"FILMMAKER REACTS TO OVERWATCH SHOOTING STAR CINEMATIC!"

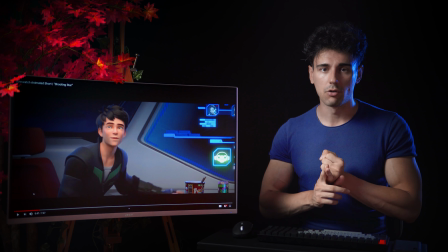12:42 And in here, it would be about fame and fortune and how it's not the important thing that people think it is, as well as the fact that you should have very good friends that you can depend on and it's also not bad to depend on.
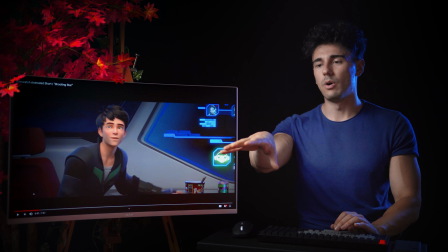12:57 And this is hinted right from the get-go where this guy is seeing all the fame and attention D.Va gets and he's kind of like a bit like,
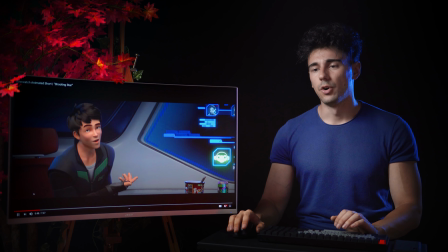13:07 I want that as well. And then...
I could use a little glitz and glamour in my life, you know?
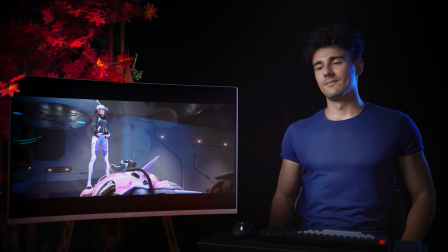13:13 It's overrated, Daehyun. This, this is where the magic happens.
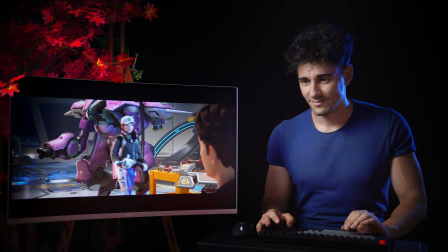13:19 It's like how we used to stay up late and work on your hover bike. You mean the one you wrecked?
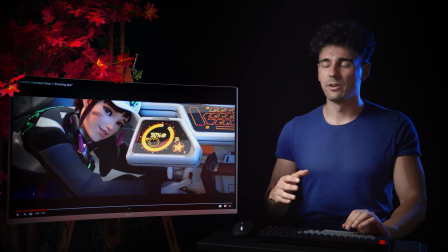13:25 Really?
Again, this whole thing is kind of like giving us the conversation.
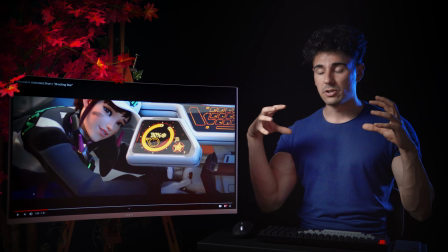13:30 It does two things. One, it's giving us the relationship between the characters by them having a bit of banter between them.
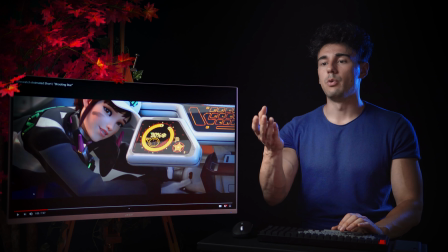13:37 While at the same time with the fact that she's a bit dirty, she's working on her thing, gives us another kind of like character element when it comes to her.
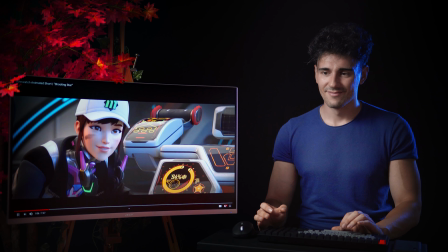13:47 Are you so mad about that? we won the race yeah and you almost killed yourself
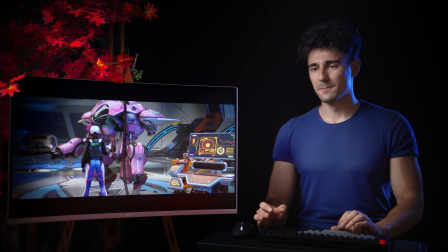13:53 that's pretty funny you beat the kishin they won't be back for months so
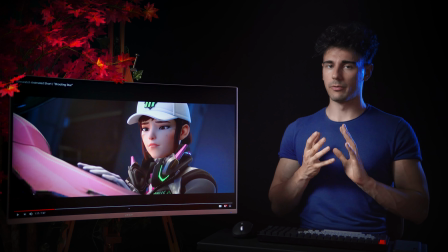14:01 this is actually a cool transition to talk about when you have a conversation piece i'm sure you guys know the classic thing by now
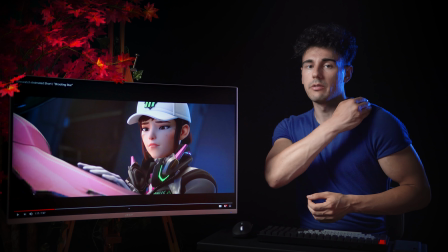14:08 we have the rule of 180 basically keeping the shoulders between the two characters static and
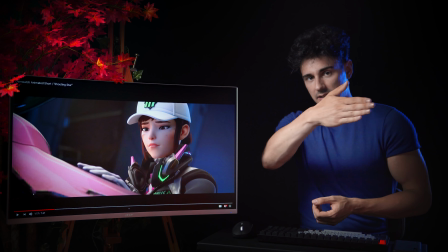14:14 not crossing that 180 line that exists between the two shoulders otherwise you would confuse
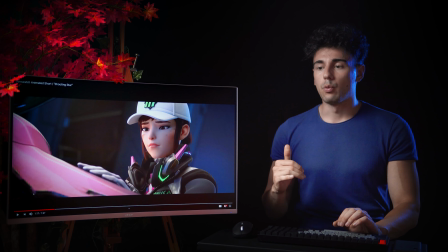14:19 the audience but another cool thing that we've seen in honor and glory
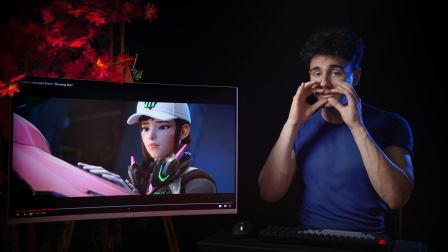14:25 was how you overlap the voices when you cut and those
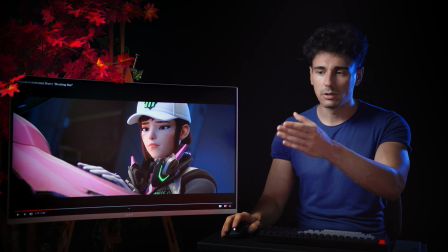14:30 voices when you cut between for example looking at this character versus the other character
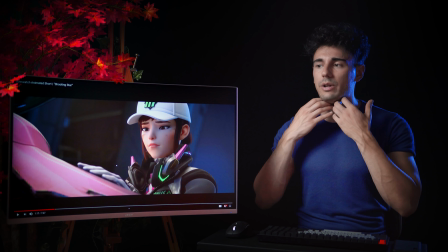14:34 when you're overlapping their words that when that's when a conversation in
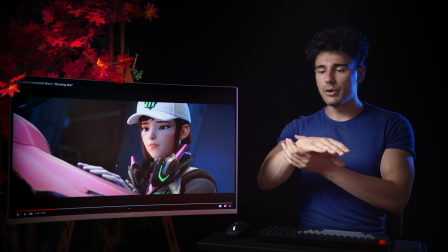14:39 editing makes sense because the voice and the sound of the voice is a natural
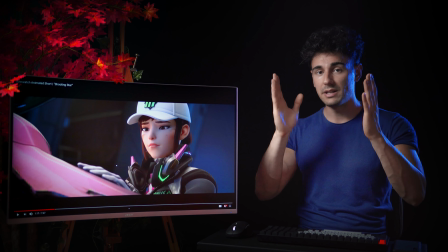14:44 connection bridge between the shots being cut but here it's a very interesting
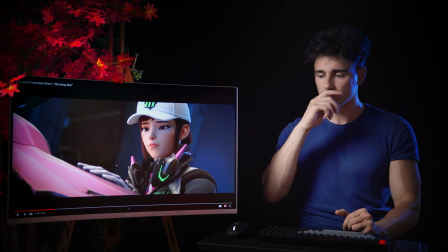14:49 thing that we haven't talked about which is when another character speaks
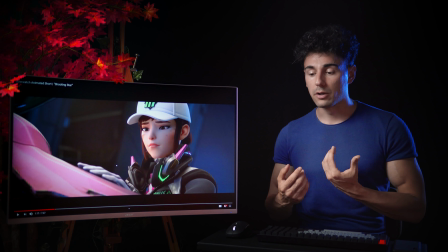14:54 about the character shown but we keep the shot in the character
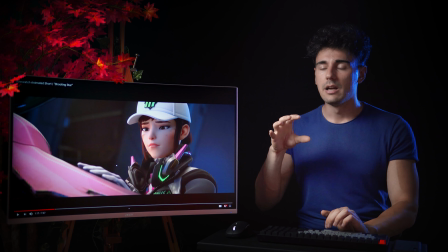14:59 shown instead of the one that is talking that is because you will want to emphasize the importance of the words and meaning that they have to the other character that's not talking. So here for example we're staying on her expression while the other character talks.
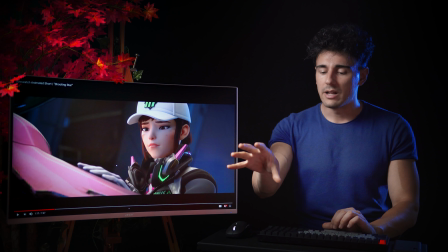15:15 The reason why that happens is because we want to show to the audience what those words that the other character means to this character.
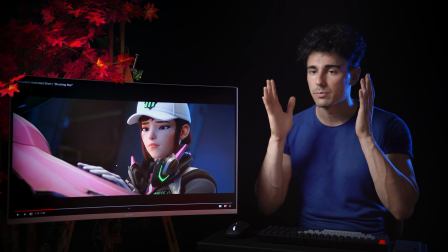15:24 That's why the shot stays to the expression of the character not talking.
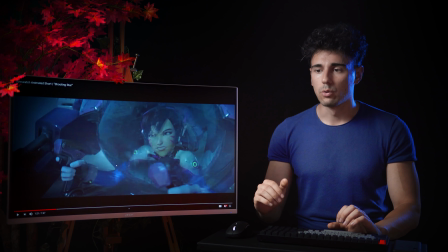15:31 And we have a cool flashback.
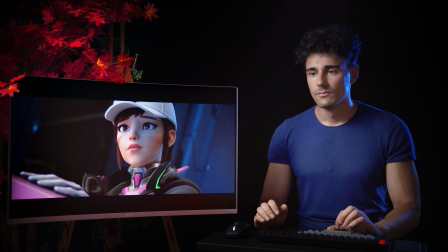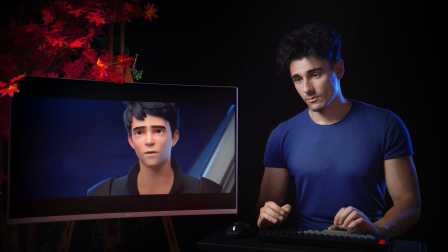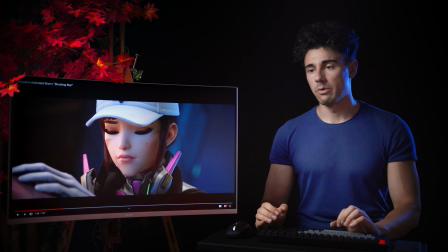15:44 So we can tell there's something up with her, she feels a lot of pressure maybe, to you know always be there and stuff and make the win happen. In terms of like how it's shot, even though this is an animation, they're keeping very close-up shots.
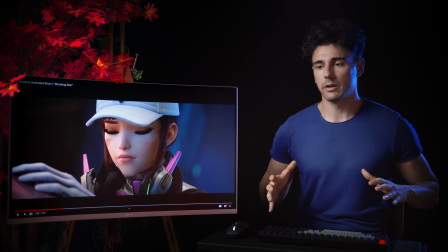16:02 Either mid shots where it comes to the head and kind of a bit the shoulders of both characters, or they would cut to even a tighter close-up.
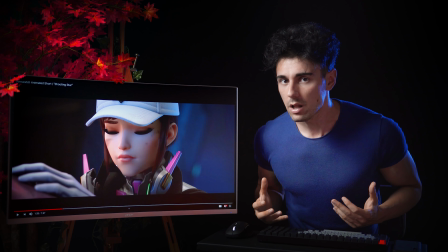16:10 That is done in order to get you close up with the characters as well. and just be able to see their expression in a more detailed way.
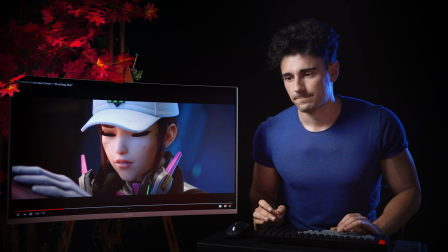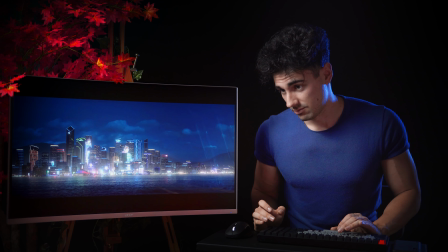16:25 Who is the enemy now? Well, Chris, if you play the game, you would know.
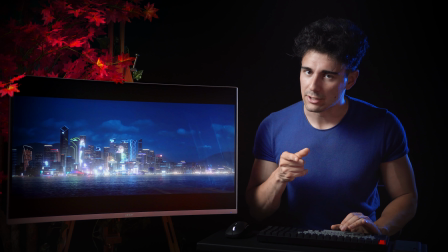16:30 I get you, Chris.
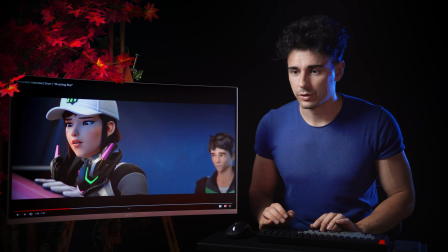16:35 Now the cut. Did you see how they put her in this shot when they cut with the next one?